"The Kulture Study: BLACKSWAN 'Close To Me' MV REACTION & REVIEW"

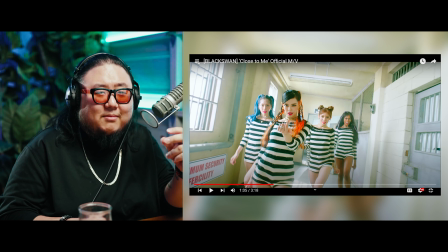12:43 Because I think they would have actually benefited from having either orange or blue prison jumpsuits.
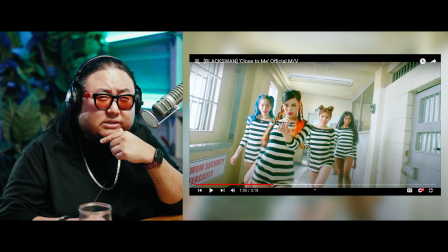12:50 I believe Korea's a mix. I think you can see brown or blue, but regardless of what it is, it should have been a colored outfit because
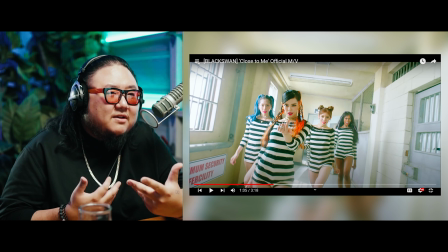13:02 they are not choosing to decorate this hallway, which I feel like they should have chosen to actually just decorate the set,
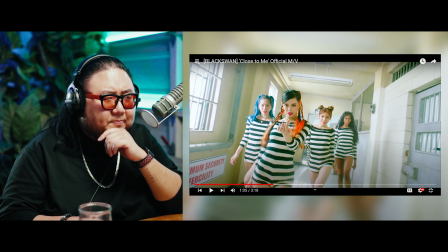13:12 give blackout curtains, and then toss in a light up here, toss in a practical up here, and then maybe put in a light in this jail cell, and then give the scene a little bit more of a dynamic look,
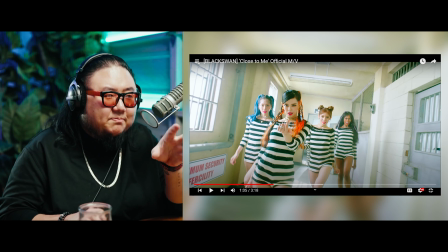13:26 and then some extra color into the scene. This palette of like white on the beige and the yellow,
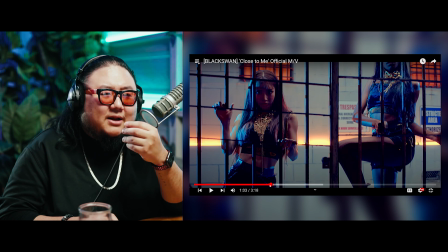13:33 it works if you're like watching a TV show or a drama, but aesthetically, it's very, very unflattering to look at.
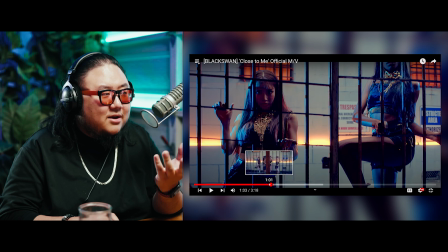13:40 Now, they did that well here. They absolutely did that well here. I just kind of wish that the production team had also done it for this hallway scene.
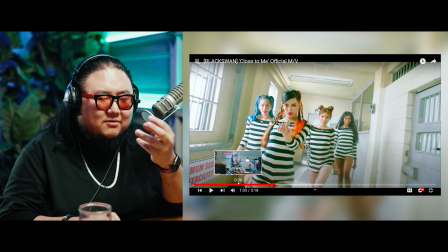13:49 That's why I said, like, this video, they do a lot of things right, and there's only a few things that they kind of, I feel like, are a few steps back.
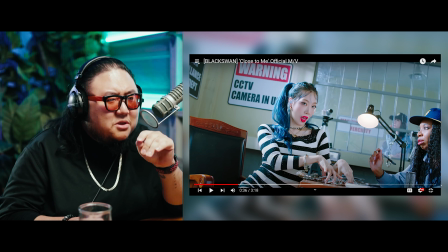13:57 Like this scene. Again, this scene, you don't really have to add much to it. I would have said, actually, if they had underexposed this shot a little bit, like the motivation for this practical feels completely out of place.
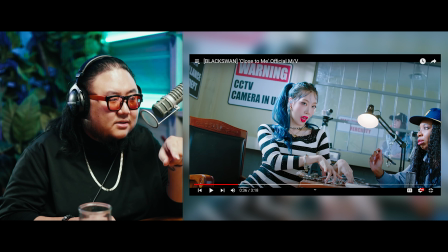14:12 I would have probably underexposed this, put probably a stronger light on her, give it more of an interrogation light look, turn on that practical right there, leave this practical, maybe have a warmer light.
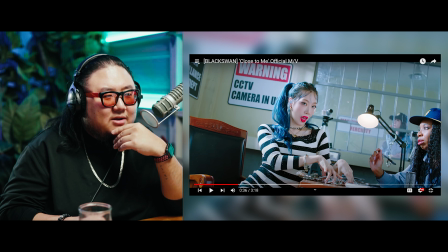14:28 I don't know how to describe this. See this camera and see how, like, behind the camera, that's clearly another room.
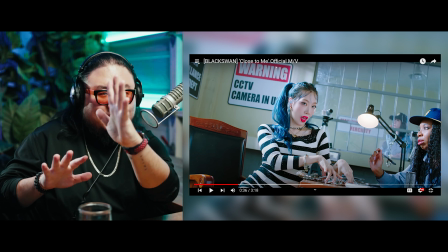14:33 Where that other room is, if they had, like, a light shining this way, out this way, a warmer light, I feel like it would have been better.
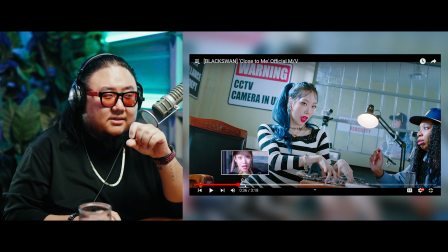14:43 I'm not also a fan of, like, a little bit of the inconsistent skin tone, how they're grading the skin tone.
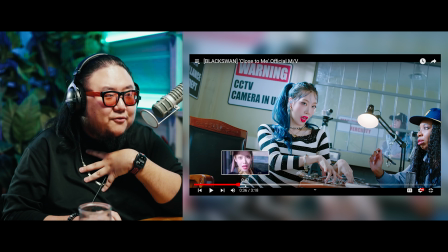14:52 I'm always an advocate for warmer skin tone color grading, like,
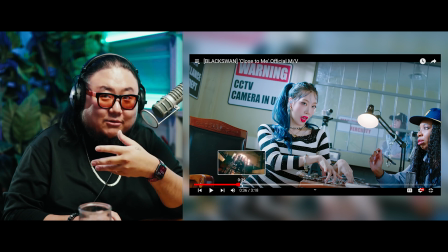14:56 you know, make them look how they look in person, like more natural color tone.
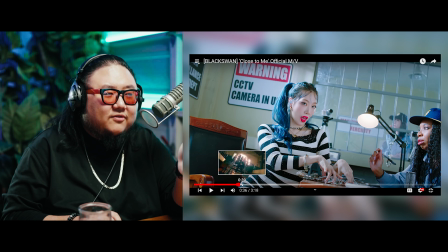15:03 you know, here she's pale, which, you know, if you're going to do a pale look, that's fine.
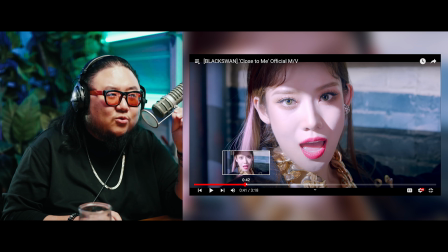15:09 Here she's even more pale. They even give her like the cool blue sort of purplish color grading.
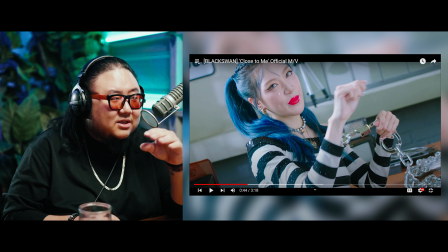15:16 That's already like different from this one. This one's a little bit more towards like a neutral white.
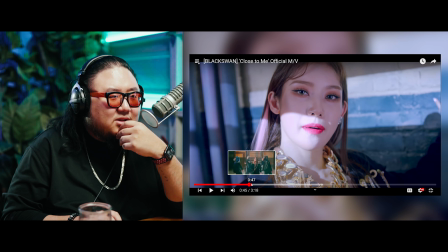15:22 There's a little pink still in there.
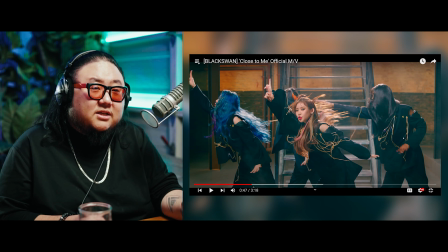15:24 But then when they shoot this scene, which I personally think this is their like just color grading wise, this is their
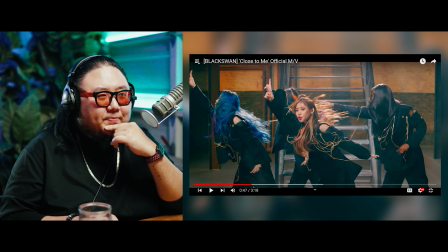15:33 most gorgeous scene. You know, you've got a much warmer tone.
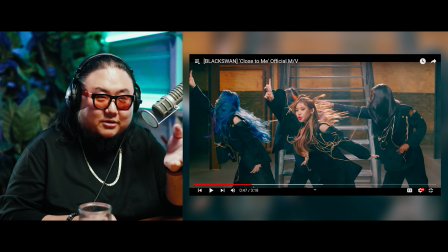15:39 Everyone looks, you know, a lot more just warmer. I'm always a big fan of that. But you've got like three different skin tones going on in the music video. Like everyone is like a different skin tone throughout different scenes. And so I wish they had kind of kept that consistent.
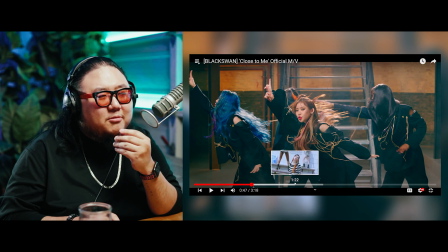15:57 So that's really only my main gripes. You know, a little bit more set dressing would have been nice is probably my only additional thing.
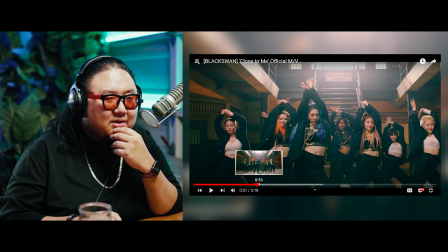16:06 But that's a budgetary thing. You know, I don't think there's any way around that. So on a technical level, I'm just talking about the lights.
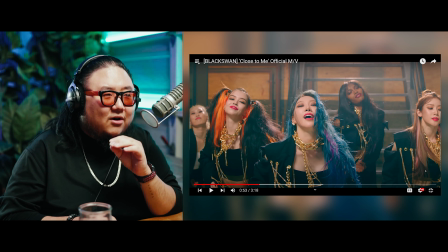16:13 Now, things they did really, really well. First of all, everyone looks gorgeous with these hairstyles. Her, with her hair down, looks really, really good. I really like the pink that they stuff put in. But man, the orange pops here, but the blue is absolutely gorgeous.
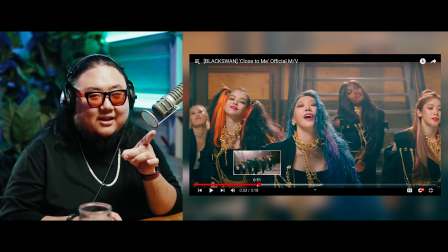16:30 I love the styling. I love the styling.
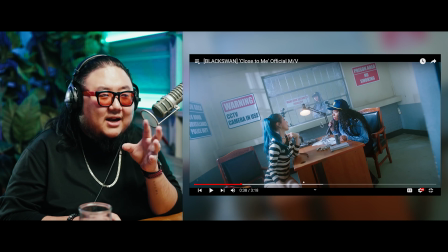16:33 As much as I'm not a fan of their prison outfits, I wish the prison outfits had been a little bit more inspired.
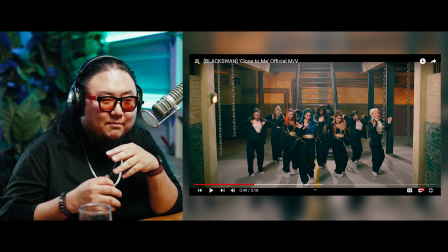16:39 But man, the dance outfits that they're wearing, these black blazer with the gold and, oh, it's beautiful.
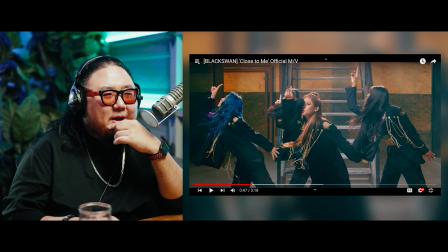16:46 I don't know if they added a backlight or if that's natural lighting.